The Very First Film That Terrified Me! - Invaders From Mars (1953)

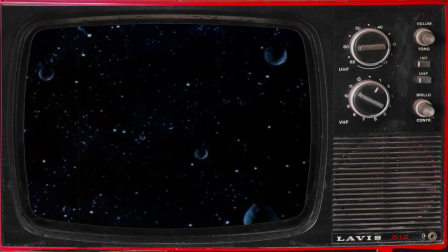The heavens. Once an object of superstition, awe, and fear, now a vast region for growing knowledge. The distance of Venus, the atmosphere of Mars, the size of Jupiter, and the speed of Mercury. All this and more we know. But their greatest mystery the heavens have kept a secret.
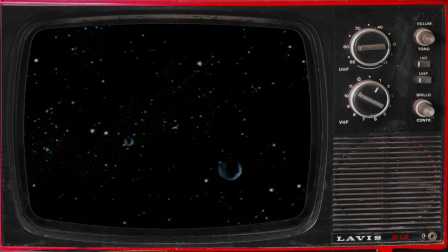What sort of life, if any, inhabits these other planets? Human life, like ours? Or life extremely lower in the scale? Or dangerously higher? Seeking the answer to this timeless question, forever seeking, is the constant preoccupation of scientists everywhere.
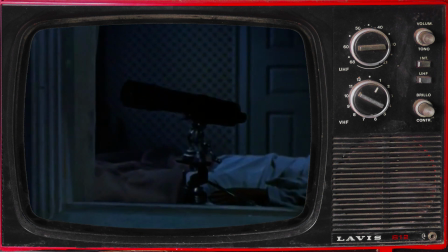Scientists famous and unknown. Scientists in great universities, and in modest homes.
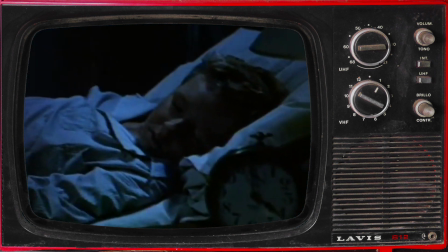Scientists of all ages.
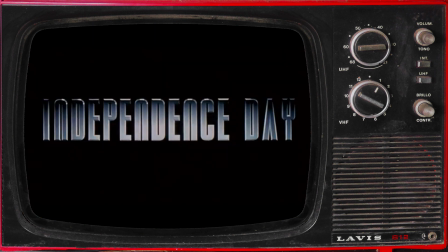That was the opening narration of an alien invasion film that predates Independence Day, District 9, and even Invasion of the Body Snatchers.
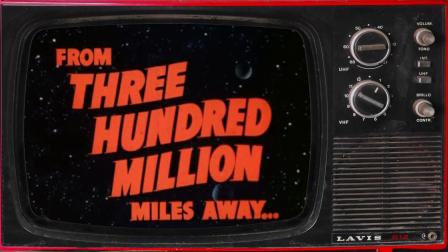Hello, and welcome to Mad Fictional Media, where today we'll be taking a look at the 1953 science fiction classic, Invaders from Mars.
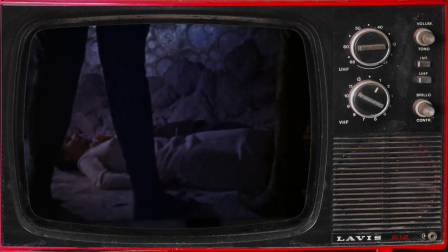Oh, and if you haven't guessed, we intend to walk you through the film,
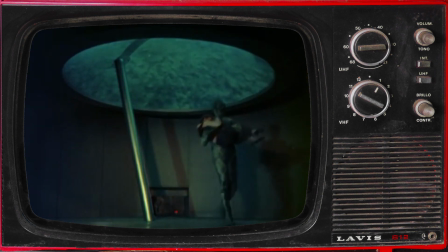and that's as close to a spoiler warning as we're prepared to give you for a movie that's been out since the 50s.
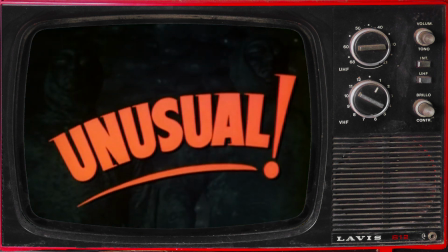If you'd rather not have the plot ruined for you, you know what to do.
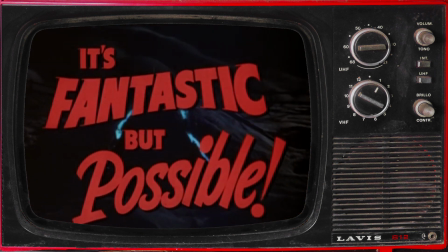Please note, if this is your first exposure to invaders from Mars and you choose to stay,
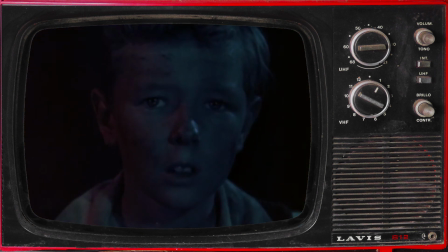you'll no doubt find it outdated and corny, but, if you can step outside of that mindset, and take a look at what the movie gets right,
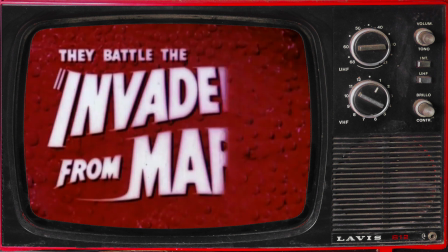who knows, you just might enjoy yourself, and add a new classic sci-fi film to your watch list.
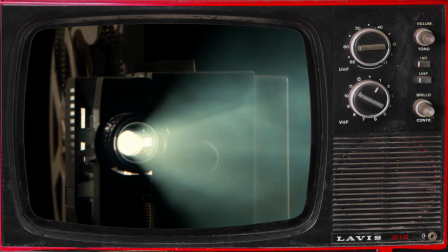Now, any film buff worth their salt knows that the mark of a good film begins with a snapshot of the world the movie is set in,
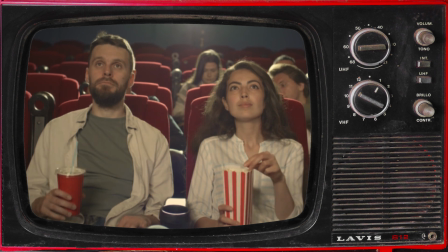so that the audience can get their footing before the plot kicks in.
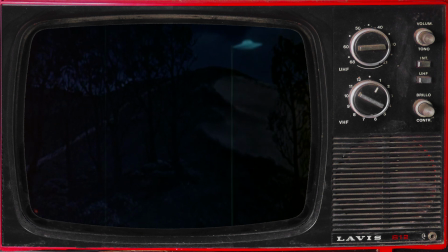And when you come across a great film, you'll discover the same effect is achieved with little to no expository dialogue. As low budget as Invaders appears to be, it does a fantastic job of providing a proper backdrop for the film.
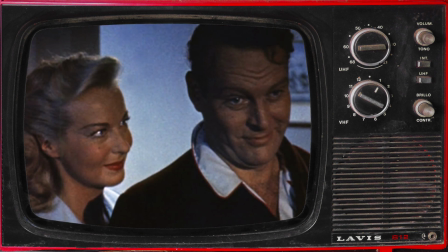We understand instantly the reality in which the story takes place, with the family profession,
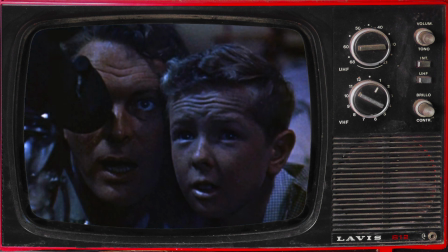the placement of the Rockwellian farmhouse, and our young protagonist's interest, without any of the world building getting in the way.
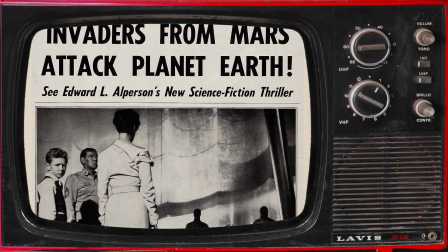It's a very bare-bones approach to a film that wastes no time getting the audience stuck in.
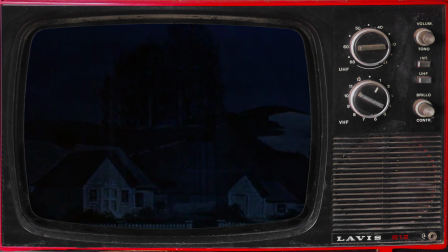After the opening credits, our focus turns to the bedroom of 10-year-old David McLean, played by Jimmy Hunt.
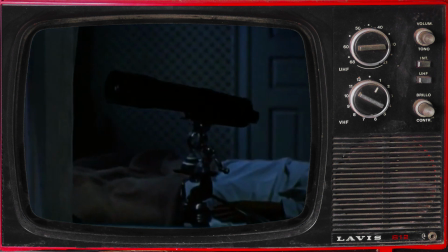His window is wide open, with a telescope poking out of it, which suggests that he's an amateur astronomer.
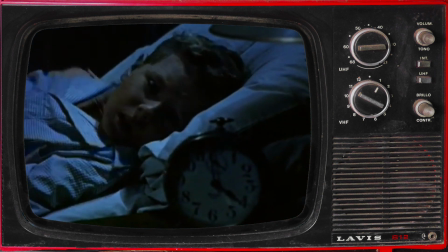His alarm clock goes off at 4 a.m., and he's startled out of sleep,
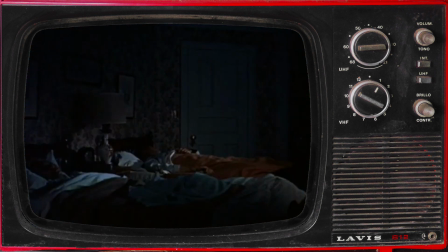fumbles to shut it off, and quickly stuffs it under his pillow to muffle the noise. George McLean, played by Leif Erikson, hears the alarm, and assumes it's time to get up,
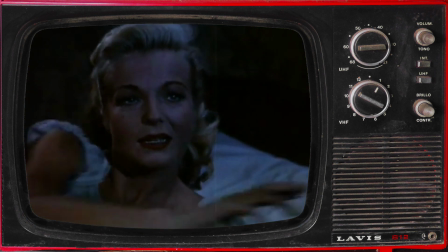but his wife, Mary, played by Hilary Brooke, points out that it's only four in the morning.
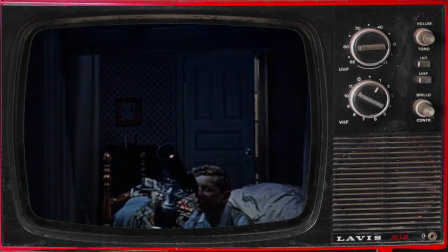George figures out that it's his son, and as he enters the boy's room, prepared to give him a good talking to,
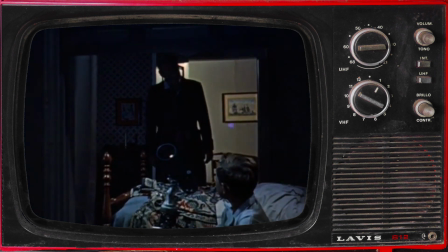he sees David with his eye pressed to the telescope, examining an astronomical event that won't happen again for six years.
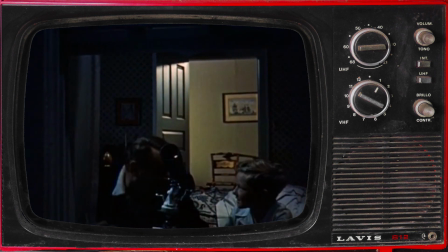And George is immediately invested. Which shows us they're not just father and son, they're best buds.
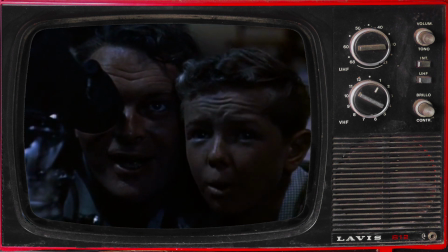And David is probably taking up aspects of his father's scientific profession as a hobby. And the pair would have probably stayed up all night long, if Mary didn't show up to put both her boys to bed.
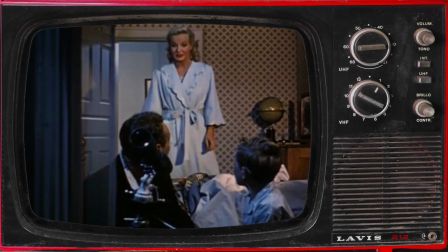It's a simple shouldn't tell bonding moment that illustrates the family norm.
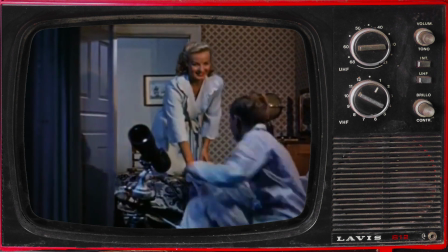Yes, it's inconvenient that David woke the entire household, but his parents aren't angry.
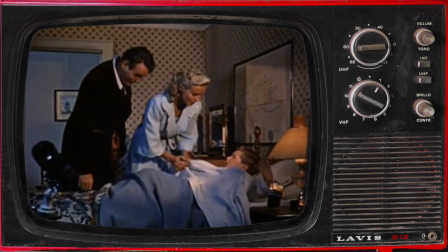They understand and support his scientific interests, the way good parents should.
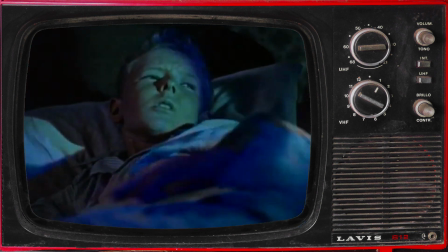Roughly 40 minutes later, David is awakened again, this time by a noise that sounds like a thunderstorm,
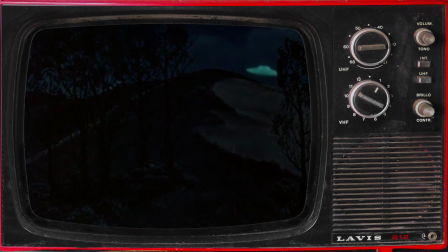and when he looks out the window, he sees a flying saucer land in the sand pit on the hill just behind the house.
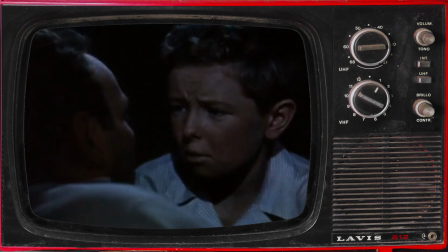When David wakes his dad, and tells him about what he saw, the important thing to note is that George doesn't disbelieve David,
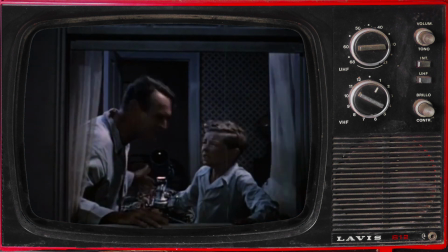even though he tries to calm his son down by telling him it was just a dream.